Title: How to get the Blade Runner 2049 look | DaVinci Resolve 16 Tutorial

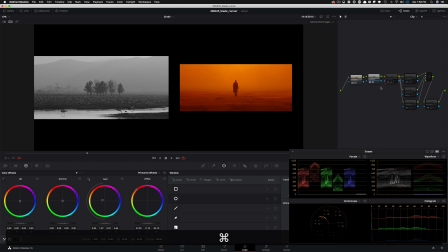Then I made the image monochrome completely and went into my look node and then started dialing everything in. But this was just basically, think of it as like a base grade. And then we started getting in, created some windows.
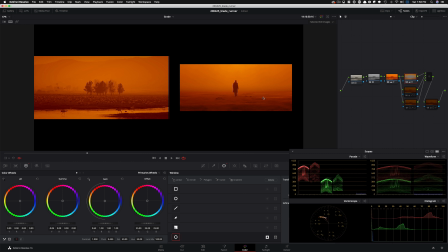And this right there already brought us really close to our image. And then I went in and created another window that kind of gives us this key light that we got going on. Then I brought my trees out because the trees in this shot are the hero.
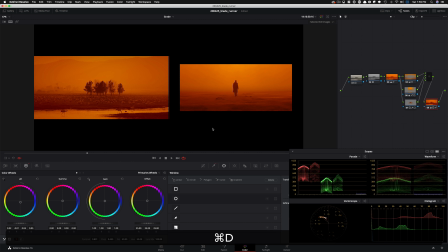So I wanted to just give it the same emphasis as we see here. And then finally, we adjusted the ground a little bit to like really get it close. So this is where we were before the last adjustment. And then this is where we are.
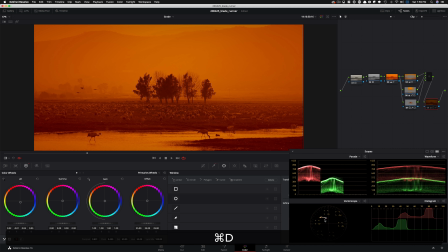And you can even see it if I do this to that, like look at how it does that dip. And we see that dip in our Blade Runner too. So let's check out the final look in full screen.
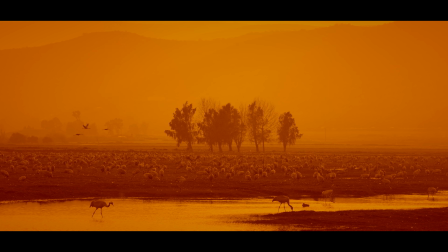I hope you guys had a blast and you saw how many little intricate things that we had to do to really get in the ballpark, but it was all serving the narrative, the story being the trees were the hero in the shot, and we built the entire grade around it, okay? And that's what happened in Blade Runner 2. So do not forget, when you start creating these looks, don't get lost by the overall, you know, nature of it and how far you've come, because sometimes you will still confuse your audience because they wouldn't know where to look at.
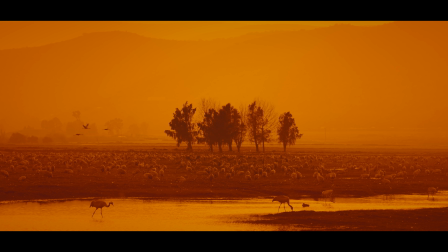And by just bringing the contrast down and really nailing those trees, we created this interest in our image where everything is sort of hazy, but then the trees just draw attention because that is the silhouette, you know, against this beautiful painting-like grade that we created. Don't forget to drop a comment. Let me know which look should I do next. Smash that like button. Subscribe to my channel for more awesomeness. Make sure to check the link in the description. 1-hour long free training. I will see you all in the next video.